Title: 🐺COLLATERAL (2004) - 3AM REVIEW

Collateral stars Tom Cruise, Jamie Foxx, Jada Pinkett Smith, and Mark Ruffalo. It was written by Stuart Beatty and directed by Michael Mann. It was released on Blu-ray January 24th, 2010, and runs 120 minutes. Michael Mann knows crime, and he knows cool. He brings both here in Collateral.
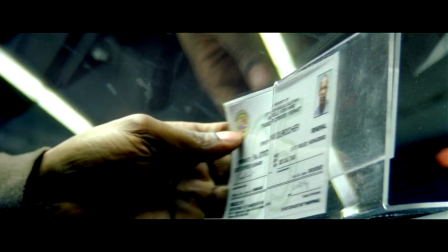(0:36)
When mild and meek Max, a Los Angeles taxi driver, picks up Vincent, an out-of-town hitman,
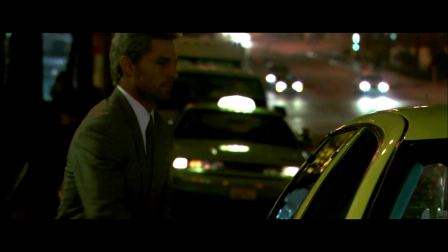(0:44)
he's essentially held hostage for the night until Vincent finishes his hit
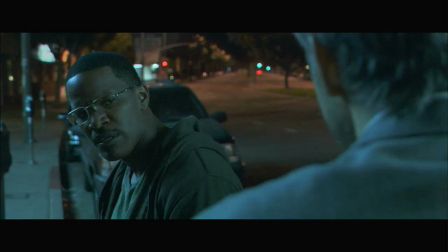(0:48)
list and has to find his strength to save himself and the last target.
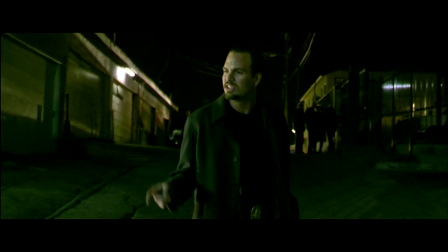(0:53)
When the police find out a cab driver is involved in these killings,
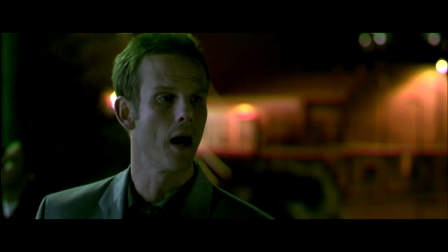(0:57)
Detective Fanny, played by Mark Ruffalo, is the only one who believes Max is not responsible and may be at the mercy of someone else.
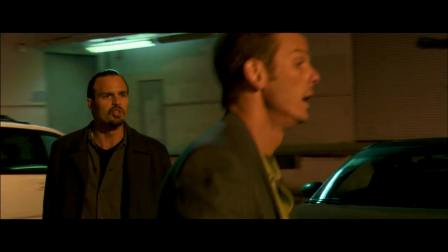(1:05)
The determination to find and help this cab driver he doesn't even know comes through in Ruffalo's performance.
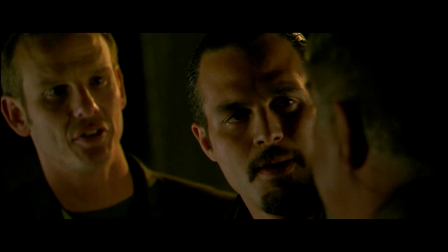(1:11)
He soon makes a connection between the people Vincent is killing and a case the FBI is working on.
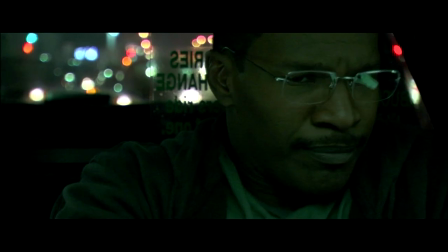(1:18)
Fox does an equally convincing job as the scared, insecure Max,
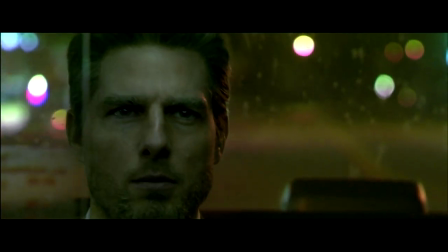(1:22)
and Cruz does a fantastic job as Vincent, the cold, blunt,
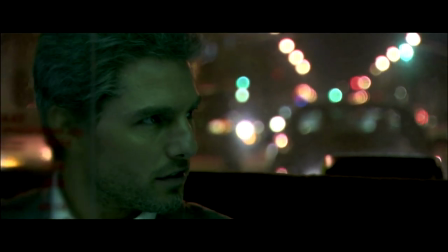(1:28)
no-nonsense, and logical hitman, at points treating Max as if they were partners, at times having deep, revealing conversations with Max about life and living in general.
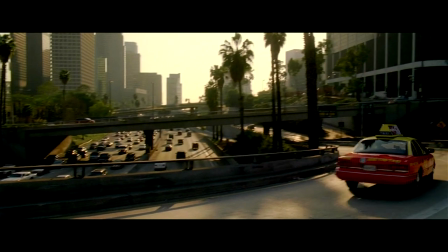(1:39)
When Max starts his shift picking up various fares,
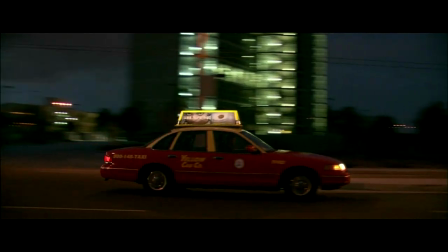(1:43)
there's a nice contrast transitioning from day to night, where the tone for the rest of the film is set.
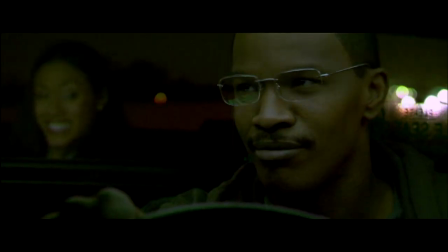(1:49)
The first few minutes of this movie are so mellow.
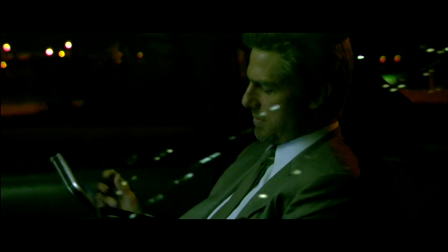(1:53)
Even when Vincent first gets into Max's cab, that mellow continues with some sweet,
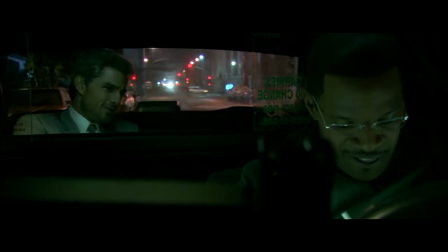(1:58)
calming classical music playing as they converse, lulling you into a false sense of security, so when shit hits the fan,
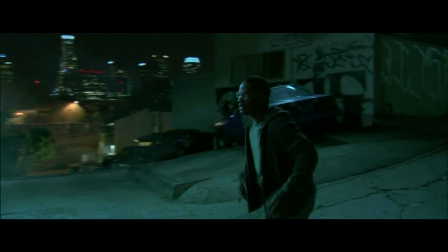(2:06)
it really hits. But don't expect a lot of action here, just a great story, great cinematography and acting.
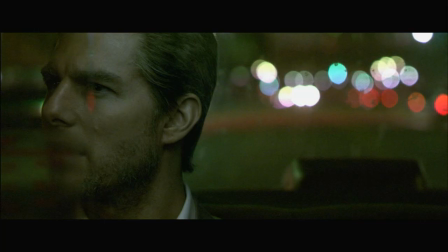(2:14)
There's lots of great depth of field work, turning the various points of light into a kind of artwork,
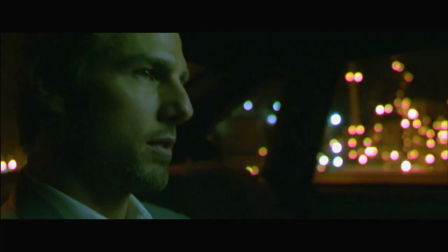(2:20)
and with that extra light getting into the camera, even the intentionally dark scenes are easy to see.
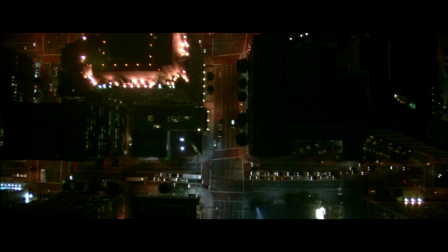(2:26)
Michael Mann is in his element here. As mentioned before, he's a master at shooting nighttime scenes.
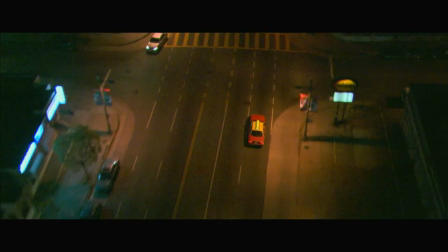(2:33)
The colors of the night are interesting too. Warm yellows and reds from street lamps and stop signals,
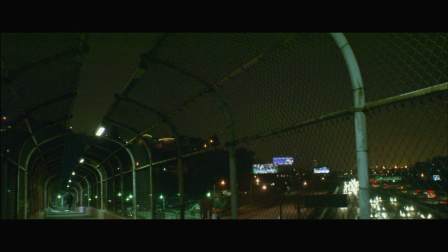(2:40)
green hues from building lights and go signals, to cool blues of the nightclubs. The music ranges from licensed to a somewhat uneven original score that ranges from generic to inspiring.
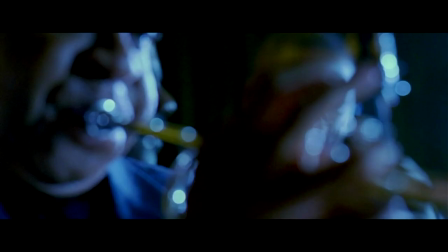(2:55)
We visit three nightclubs during the span of the movie: a jazz club, a Spanish club,
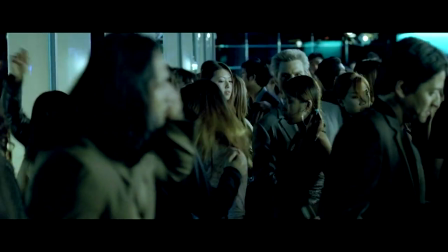(3:01)
and an Asian dance club, so there's a lot of different flavors on the soundtrack.
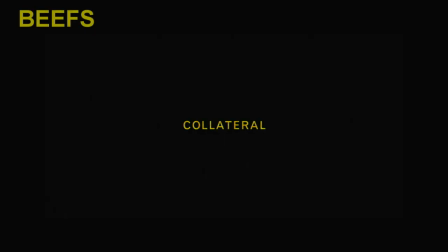(3:06)
My beefs include mumbling dialogue, like in most Michael Mann films, mostly from Cruise here,
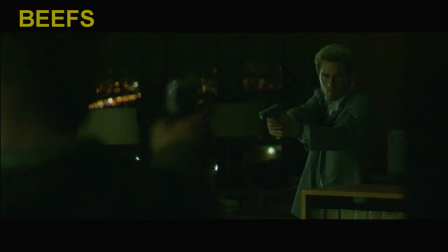(3:14)
and a bullet that grazes Vincent looks kind of ridiculous when you see the angle the bullet was shot at. Overall, Collateral is an interesting movie with a great story, great cinematography, and acting.
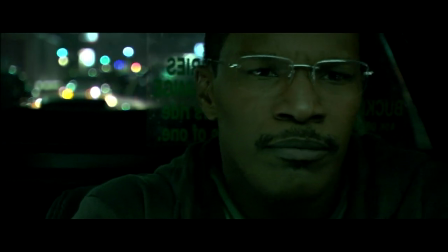(3:28)
It may be too slow-paced for some, but I believe it's definitely still worth watching. 8.5 out of 10.